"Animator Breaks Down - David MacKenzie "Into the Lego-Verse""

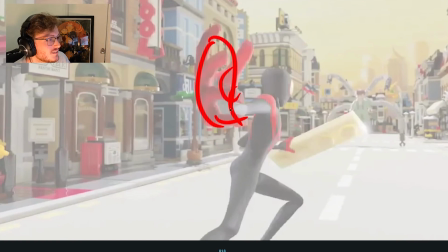This is cool, how it twists. And then it grips, bonk.
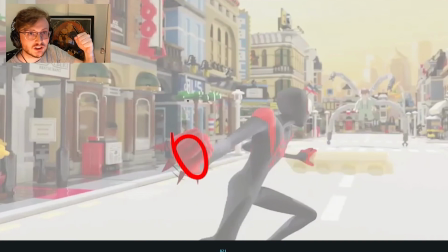So it holds big and then goes doosh. And you got the impact shapes here.
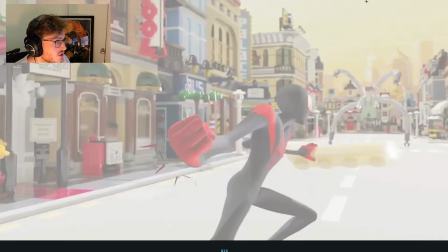We've already mentioned the pose, very nice.
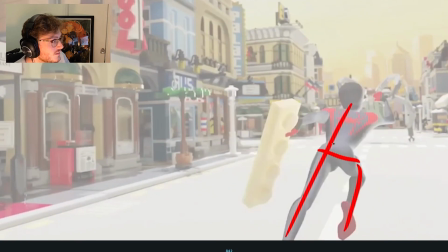And then again, super clear directionality in the pose. I think in here, if you look at the spacing from here to here,
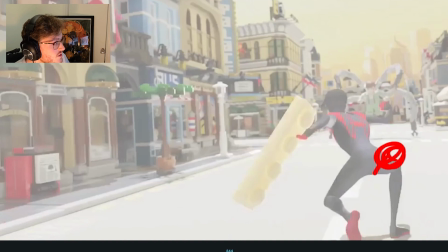I think here the hips would have been slightly more this way. That knee would have been more here.
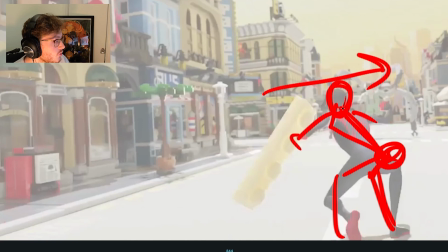So the hips kind of follow through the action a little bit more. And the knees stay connected. Right now it feels like that knee kind of fell, like this feels a bit out of place, that screen right knee.
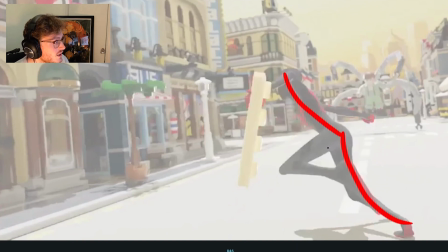And then he pushes, this is nice. I like how there's still some anatomy involved. It doesn't hit too early into the straight line.
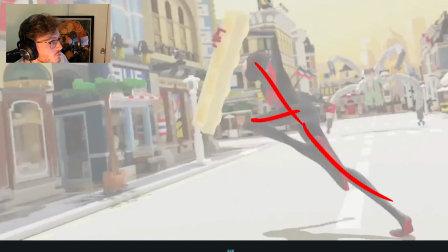And then this is where it starts to hit slightly more into that graphic shape, which is very cool.
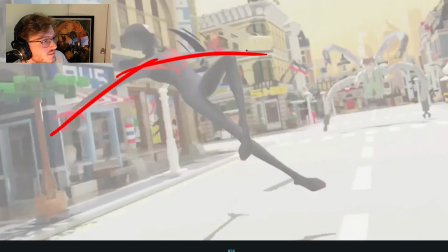And he swings. You've got that big, nice straight line going through. I'd have had this foot actually kind of follow through that leg a bit more. So it's more like this.
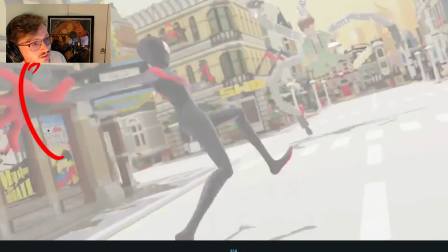I really like how you can track the arc going around the hand here,
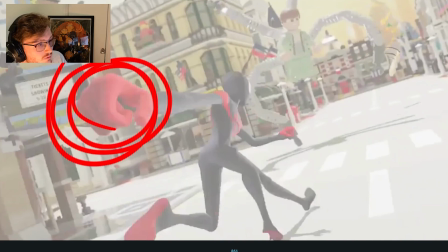so that this is the action that we need to read. And there's nice foreshortening in there.
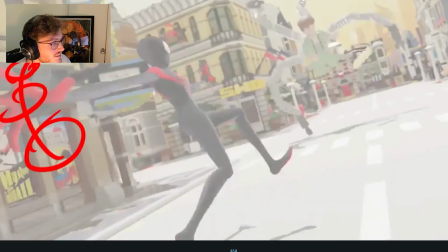Some nice multiples on the legs. Pretty crazy in here.
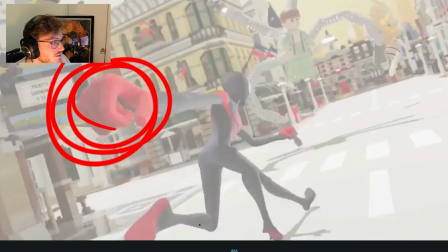Maybe one too many for this moment. I would have probably kept it on 2 multiples.
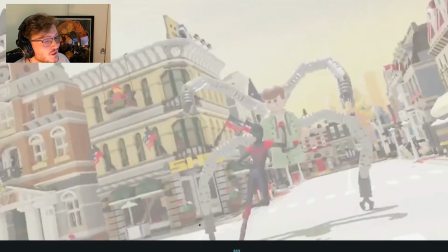There's a lot of multiples in there. It makes it crazier, and it's very fast, so maybe it works.
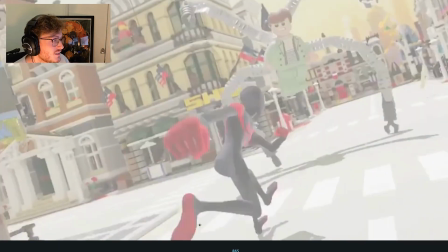Maybe it's just a preference. Here,
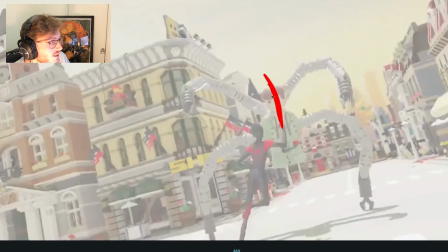I would have already had the hand already hit into impact.
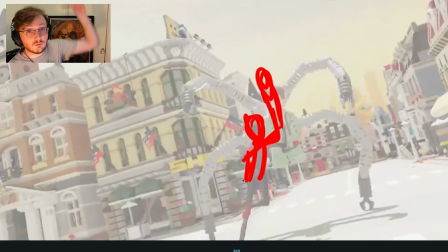So then get a bit more twist in the chest, so it feels like we reach up. You see how my chest twists as I reach up? And the head would already be like up here somewhere, so you'd already knocked it off.
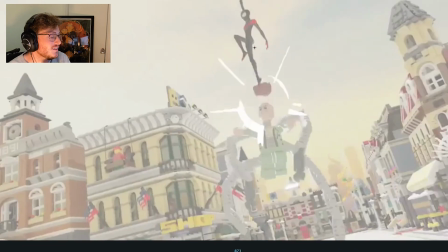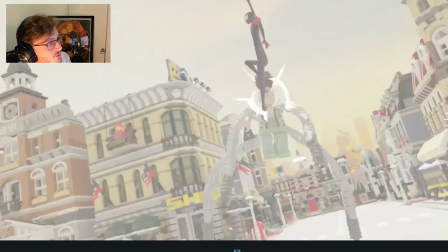And then the rest of the body follows through. I feel like here we're losing some of that volume throughout the body. So I would have made sure that the rest of the body completely stretches and then it kind of settles in.
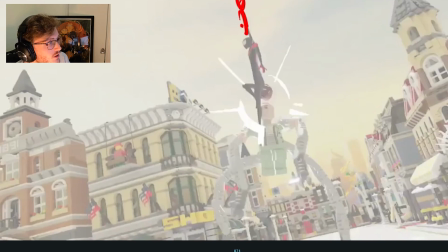This arm feels a little bit isolated right now.
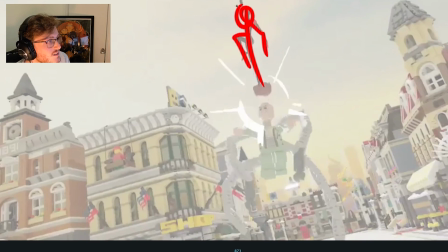But the pose is nice. Very clean silhouette, follows through the body.
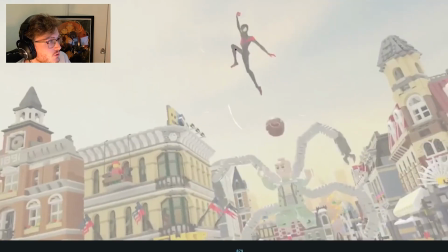So this is very cool. I like this. I like how there's a little hang time on the glasses and the hair there.
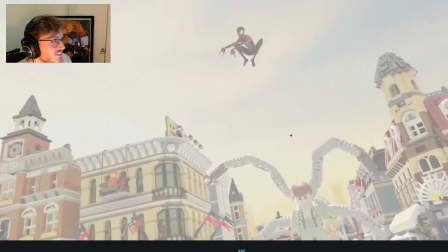Oh, it's just the hair. And then a slight...
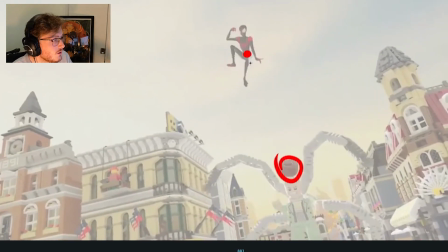One thing I would have liked to see is, can you see if I track the arc on the hips as it comes around?
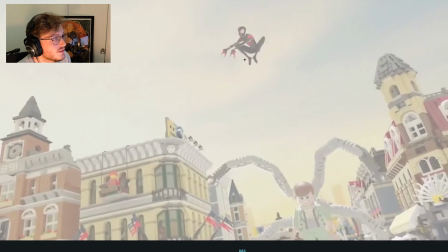So we're getting this direction on the hips as he holds. In here, I think we could have pushed this more, this pose. Maybe get the body bending a little bit more forward. So you get something more like this. So it really feels like he's reaching.
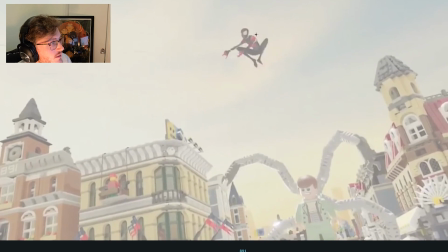He kind of hangs for a bit. He does have like, the body is following through, but it kind of hangs for a bit too long. I would have probably kept the body slightly more traveling as well this way. So you get a bit of like follow through. And then it swings around.
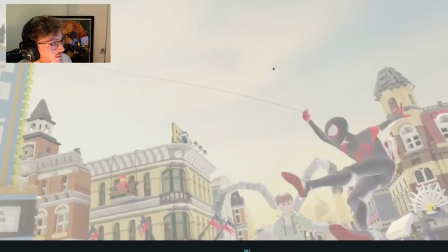This is cool.